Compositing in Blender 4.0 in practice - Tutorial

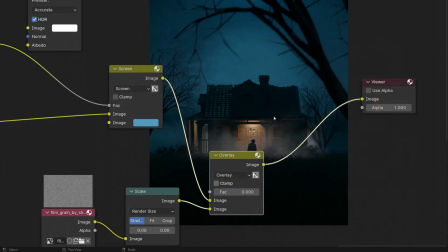Grain or noise is one of the effects that will make each render more realistic because each camera creates it,
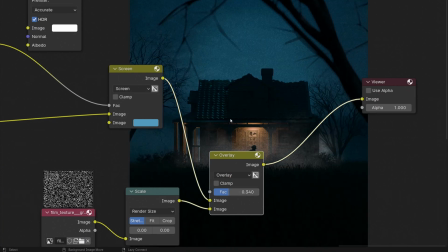but not 3D render, which means that we need to create it in the compositor.
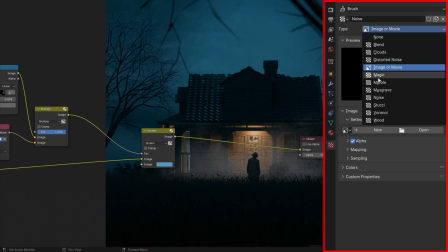You can create a noise texture and use it as an overlay, but the noise texture doesn't look like the grain created by the camera should look like.
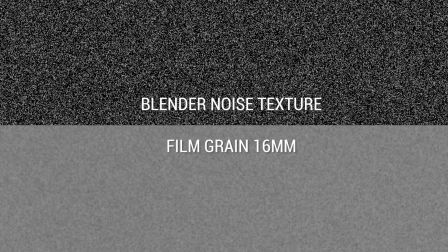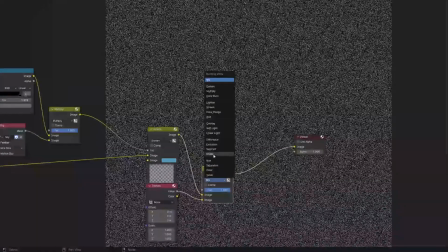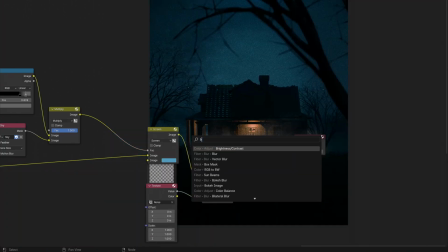That's why the best option is to look for some grain overlay from the internet.
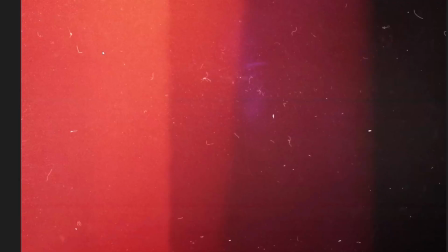I found this interesting package of retro grain, scratches and leaking overlays. My advice is to create a folder on your computer where you collect overlays that you can use whenever you need. I will share with you the overlays links.txt file in the description where
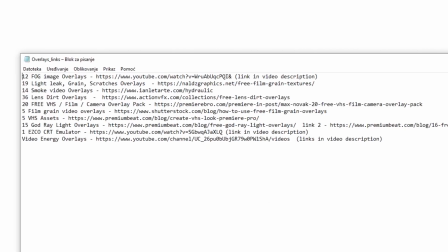you can find links to some of the free overlays that I have downloaded in the past.
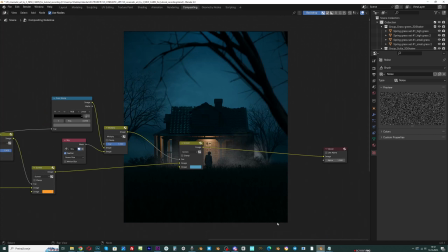To use the overlay, you just need to mix the render and the overlay texture,
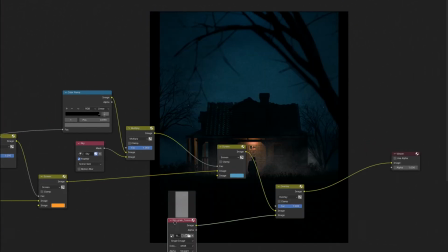adjust the scale of the overlay to the render and use one of the blending modes.
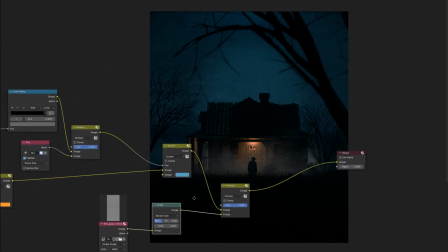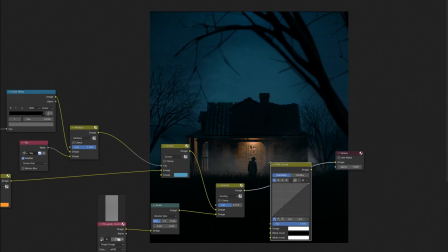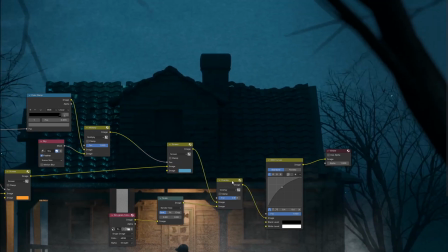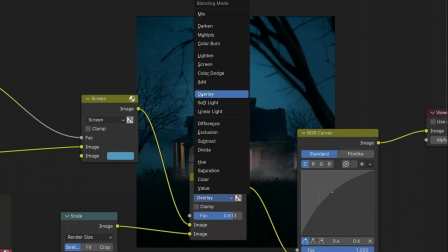In order to remove blacks and keep whites, it is necessary to use blending modes from this container, most often screen. To remove the whites and keep blacks, some inside of this container usually multiply. To remove grey tones, we usually need overlay blending mode. If you want to know exactly what each blending mode does, you can find out this video. The video is about Photoshop, but it is the same for almost every software.
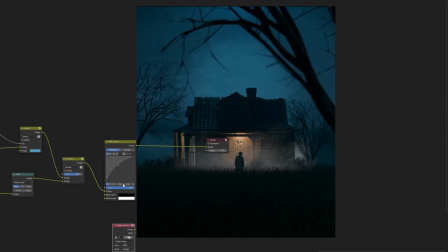I use this Kodak overlay to emphasize the cinematic look, but you can use any overlay of your choice.
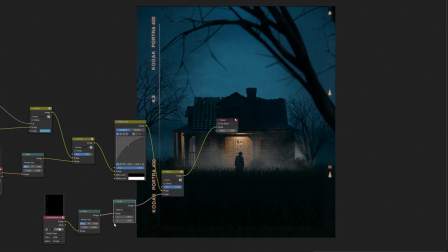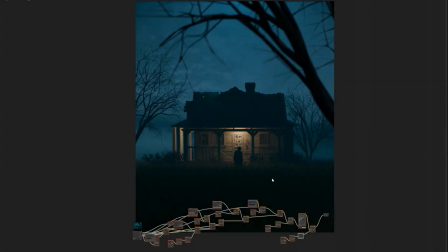That's all for this video. If you want to know how I created the whole scene and more about compositing,
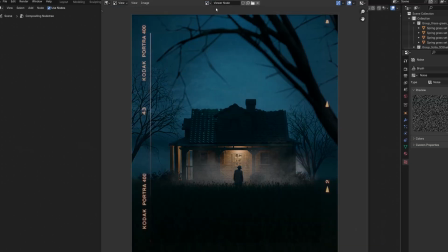look for the step-by-step tutorial on Patreon or by clicking on YouTube join link.
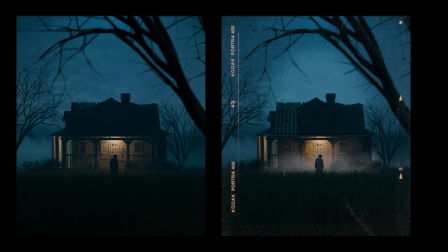You can also download the Blender file or watch my other tutorials there.
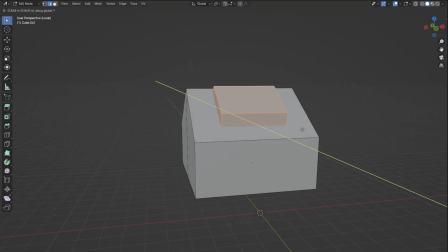Thanks for watching, please click like or subscribe if you like this video, it helps the channel a lot.